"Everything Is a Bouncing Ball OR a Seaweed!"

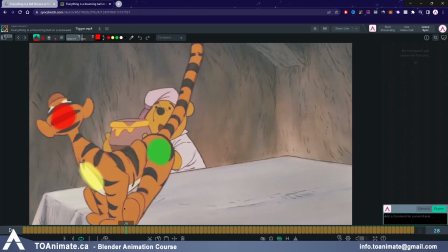(8:12)
And as you can see, the spacing is bigger when they're traveling down,
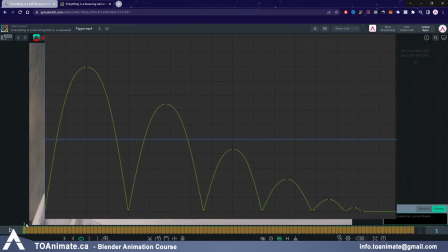(8:18)
just like the V shape on the graph editor when we're doing a bouncing ball. So here, let's track the green ball here, the green sphere, the hips.
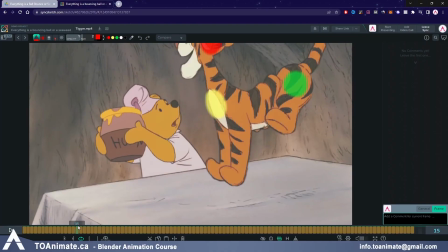(8:26)
So the spacing here is it's hovering, and then it's quickly traveling down within 2 frames,
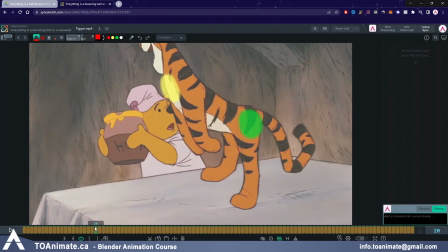(8:33)
is on the ground for 1 frame, and then starts making its way up.
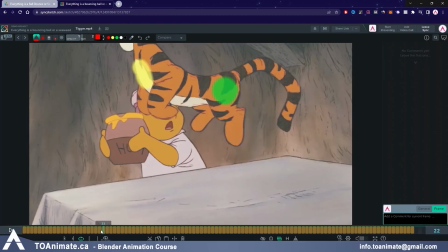(8:40)
And again, in 2 frames, it's up in the air.
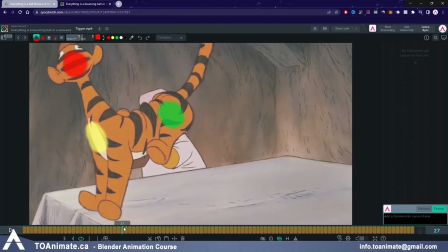(8:43)
Now the spacing is slower, and so for about 5 frames, it's traveling on top of this arc,
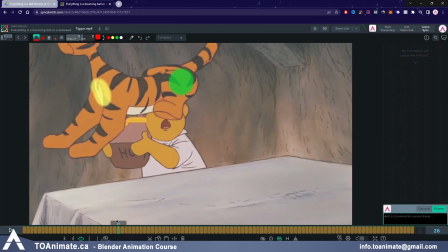(8:50)
and again, bouncing down and creating that V shape that we love creating when we're doing our bouncing balls.
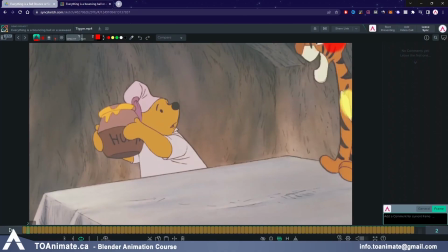(8:56)
So now if we look at Tigger's head, the red sphere here, you can see that on impact, so once it's about to start traveling back up and it's changing direction, we get a squash on his face where his eyes close and his mouth close,
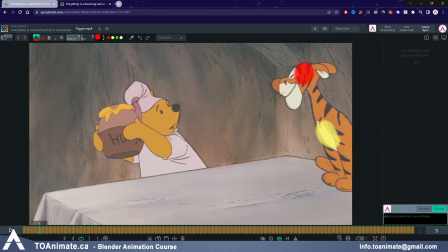(9:14)
and this is again to show a squash. And as he starts traveling up, his head starts rotating down.
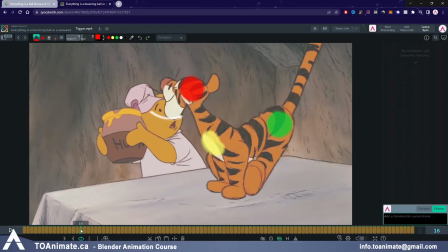(9:23)
And as he's falling down, his head starts rotating up, and then on impact again, his mouth closes, his eyes closes to convey squash. And as he starts traveling back up, his head starts rotating down again to create drag.
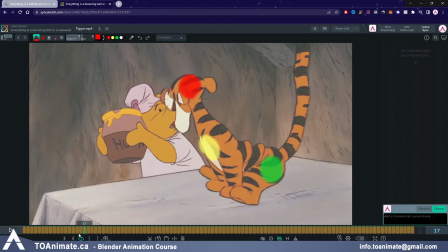(9:37)
So here again, we have drag and squash. So you can create these things depending on what your character is.
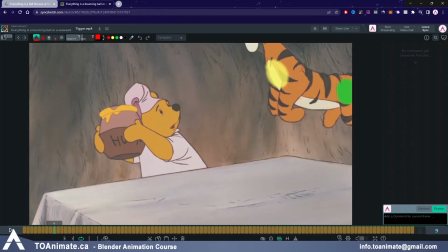(9:45)
You have to find creative ways sometimes to show squash. Like in this case, we have the compression of the face. And that's how the animator is showing squash on Tigger's head.
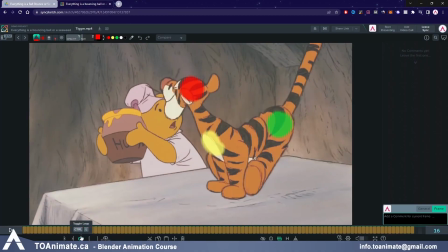(9:56)
Now the squash on the body, however, you can see by the skin wrinkling up.
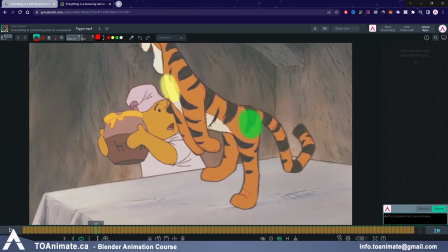(10:04)
So here the skin is wrinkling up, and then when he stretches, it's not wrinkled anymore.
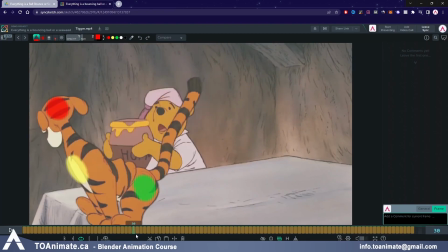(10:10)
And then it starts getting wrinkled up again, and then on the stretch, it's not wrinkled anymore.
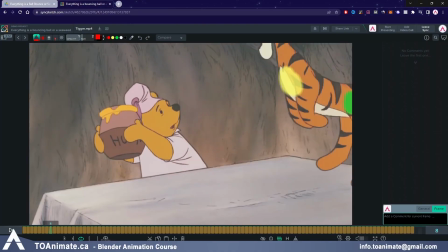(10:14)
So again, creative ways of showing squash and stretch and showing drag.
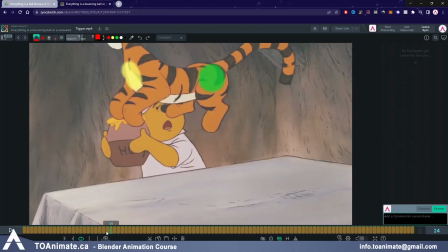(10:20)
And we're not even going to talk about the tail anymore because you know it's there. You know the seaweed's there.
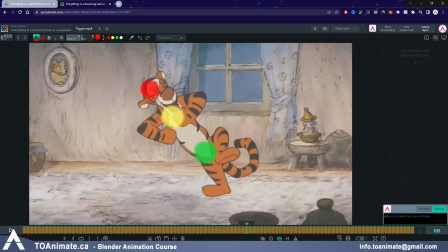(10:25)
Now the second clip, as you can see, it is literally just a bouncing ball exercise.
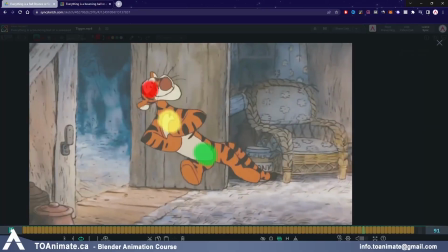(10:31)
So I'm going to go ahead and press play here. Bounce, bounce, bounce, bounce. The hips are just creating a bouncing ball.
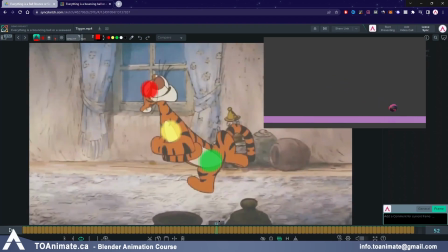(10:37)
Just like our exercise where the ball was bouncing from left to right. Here the ball is bouncing from right to left.
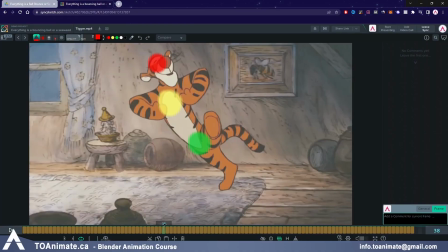(10:44)
So not much difference. That's the hip. But what we have is we have an offset where the chest kind of travels 1 to 2 frames after the hip. And the biggest offset of all is the head and the chest. If you pay attention, the chest leads the action.
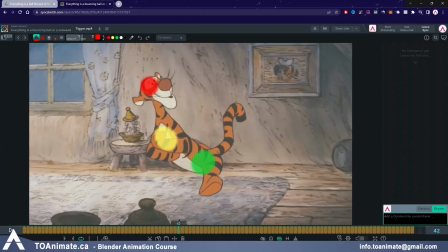(10:58)
So the chest moves down. Here, let's say, the chest is all the way down, but the head is dragging behind. The head is staying in a similar position, only slightly down. And it's creating this stretch effect on the tiger's neck.
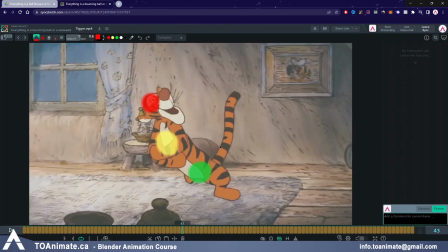(11:13)
And if we go a couple frames more forward, now the head is caught up.
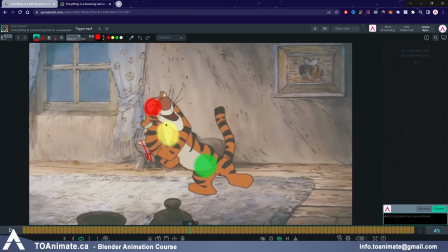(11:18)
So before the chest was going down, and now that the chest is going up, the head is coming down. So it's kind of doing the opposite of the head because it's delayed and because it's dragging behind.
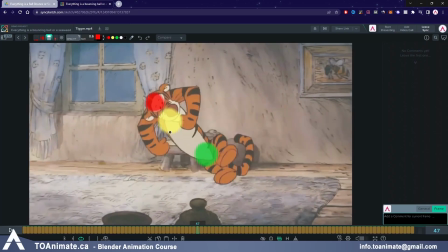(11:32)
So if we go more forward, now it's starting to go up with the chest again.
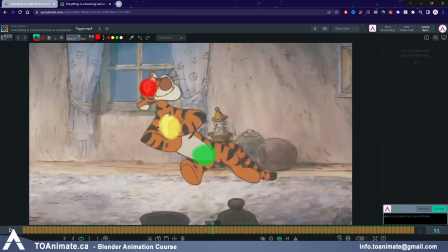(11:38)
And the chest starts going down this way,
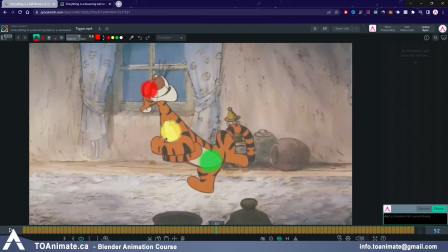(11:41)
and the head is continuing to travel up until we reach this point, which is like the maximum stretch,
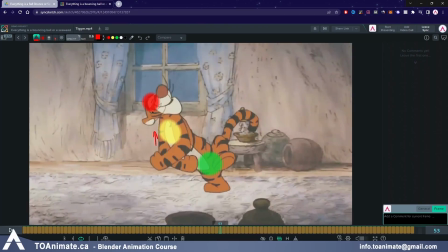(11:50)
where the chest is changing directions and going up, and that's when the head is finally starting to come down. So there's an offset. So the chest is going down, the head is kind of like staying in place, and once the chest is going up, the head starts coming down.
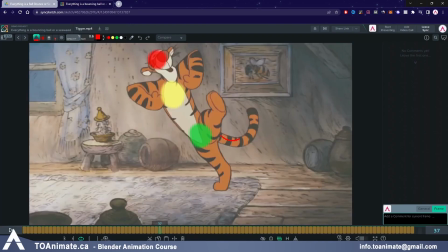(12:05)
And again, if you take a look at the tail, we have this seaweed motion. So we have the C curve here, and as it's changing direction, it turns into an S curve, and then a reverse C curve,
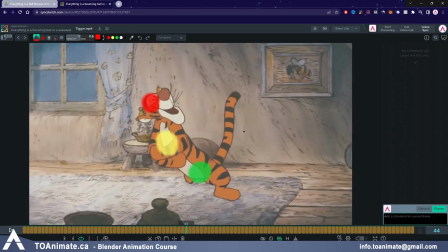(12:17)
and so on.